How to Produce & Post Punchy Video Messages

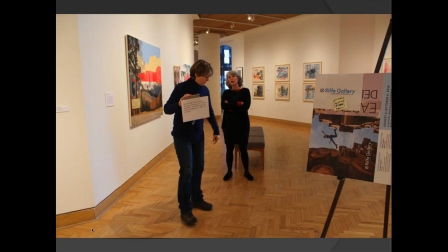1239s
Thank you, Kim Webb, for putting that on there. I am pointing for Mary. I'm looking for a little pool of light that she might be able to stand in. Little tricks like that make it a little bit better. The more light you have, the better it is.
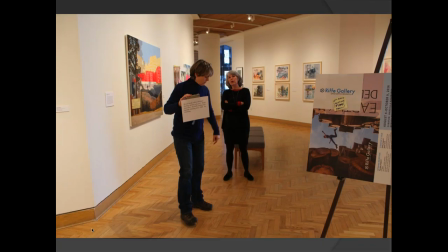1257s
Natural light is always really good, but we've got little pools of light from these lights that are on the ceiling, and I had her stand in one of those.
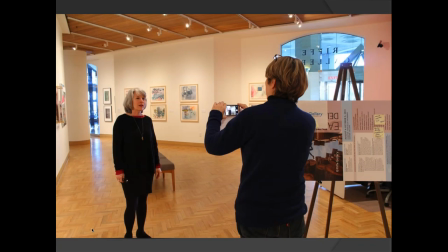1264s
That's fine. There we are recording a little bit. We've got a little bit of natural light coming out. Now, I did this during the day, of course, because I wanted more light. We started about 2:15, 2:20.
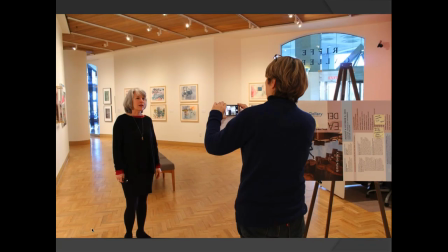1278s
When I arrived, we had to build the end page first, make sure we knew what that was, create that little post-it note. And then we had to do some rehearsals. But the point is that give yourself enough light.
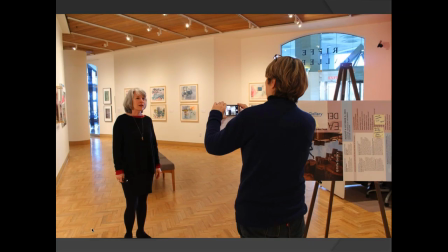1291s
Do it during the day. It's going to be harder on smartphones to do it at night because they're just, it's going to be a lot more grainy.
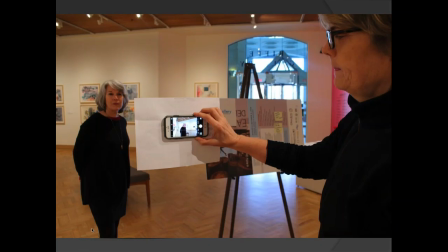1301s
Now, that is a made-up prompter. That is a piece of paper that I have stuck to my cell phone.
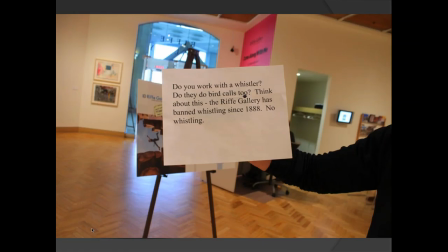1310s
And what I did was cut out a little, you see there above, like gallery, the G in gallery, that is cut out so that the lens can pop through. Now, there's a trick in video production.
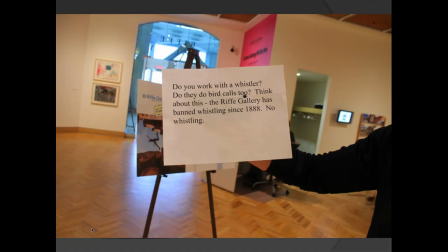1326s
You've all seen prompters, I'm sure, excuse me, run in front of a lens, right? So it looks as if you're looking right into the lens, but they're not. They're reading an electronic projection of the copy. Well, we don't have that here. That doesn't mean you can't kind of mimic it.
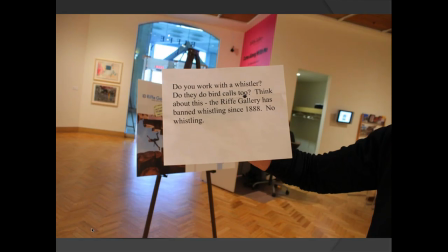1345s
What I want to do is make sure that her eye line is close enough to the lens so it doesn't look like that she's reading it. We looked at this piece of paper actually being taped to my chest, and it just looked weird, right?
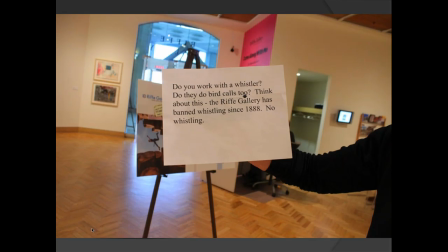1363s
And I held it up above the camera, and it looked weird, and I said, well, we'll just do it gorilla style.
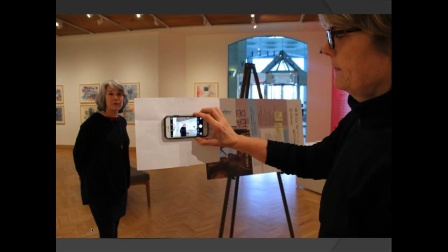1370s
And so I taped the piece of paper to the iPhone, and she was able to read it. Now, some of you probably noticed maybe her eyes wandered a little bit, but not too bad. I mean, you would see that kind of in a normal conversation.
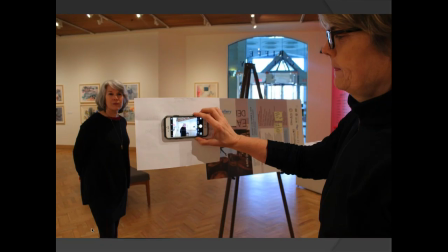1387s
Somebody moves their eyes a little bit differently. But we're trying to keep you in disbelief, let's say. If there are certain things that suspend your disbelief, take you out of that, you're going to go, oh my God, her eye line is just weird.
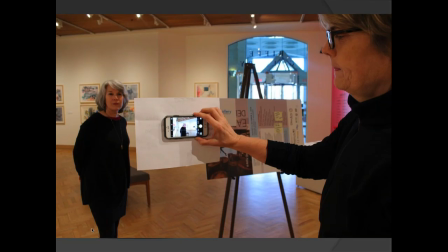1403s
I have no idea what she's doing. It's distracting. So I want to minimize the distractions.
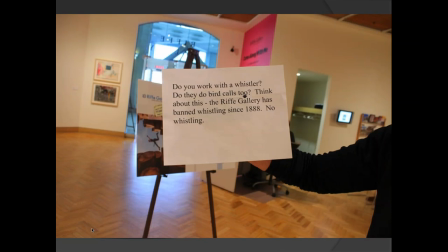1408s
So that's what I did. Pretty easy. All we had to do was put a landscape, right? Make sure that we were able to print that so she could see it, and then I cut it out.
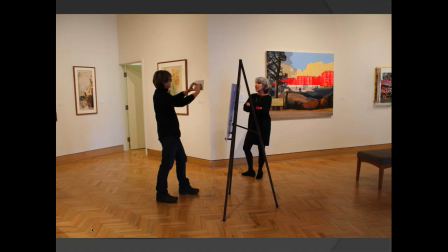1421s
Not a big deal. Notice that I am pretty close to her. I'm probably, 3.5 feet away from her. And I rehearsed this. She and I rehearsed this 2 or 3 times. Now, the first, Kim will tell you,
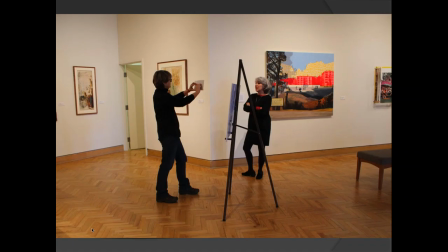1438s
my first thought directorially was that she's going to say the lines kind of in a very deadpan way. And she did that a couple of times, and I thought, well, that's okay, but it's not quite the emotion that I'm looking for. So what I did is say, you know, forget all that.
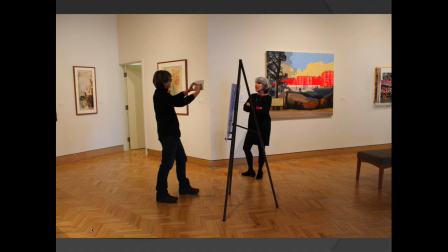1457s
Just say it the way you would say it. And she said it very sweetly and very nice. I like that a lot better. So that's what we went with. So you need to, if you create these scripts or you create these stand-ups, know that what you might have in your head is not the capability or
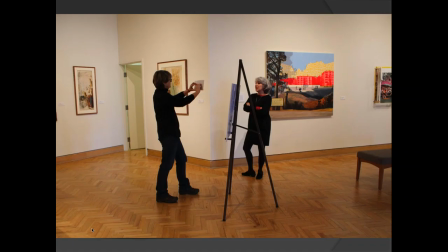1475s
the intention of somebody else, right? We're not all, you know, high-paid New York actors, even though Mary is really great. It just didn't work. So, you know, fool around with it. See what you can do.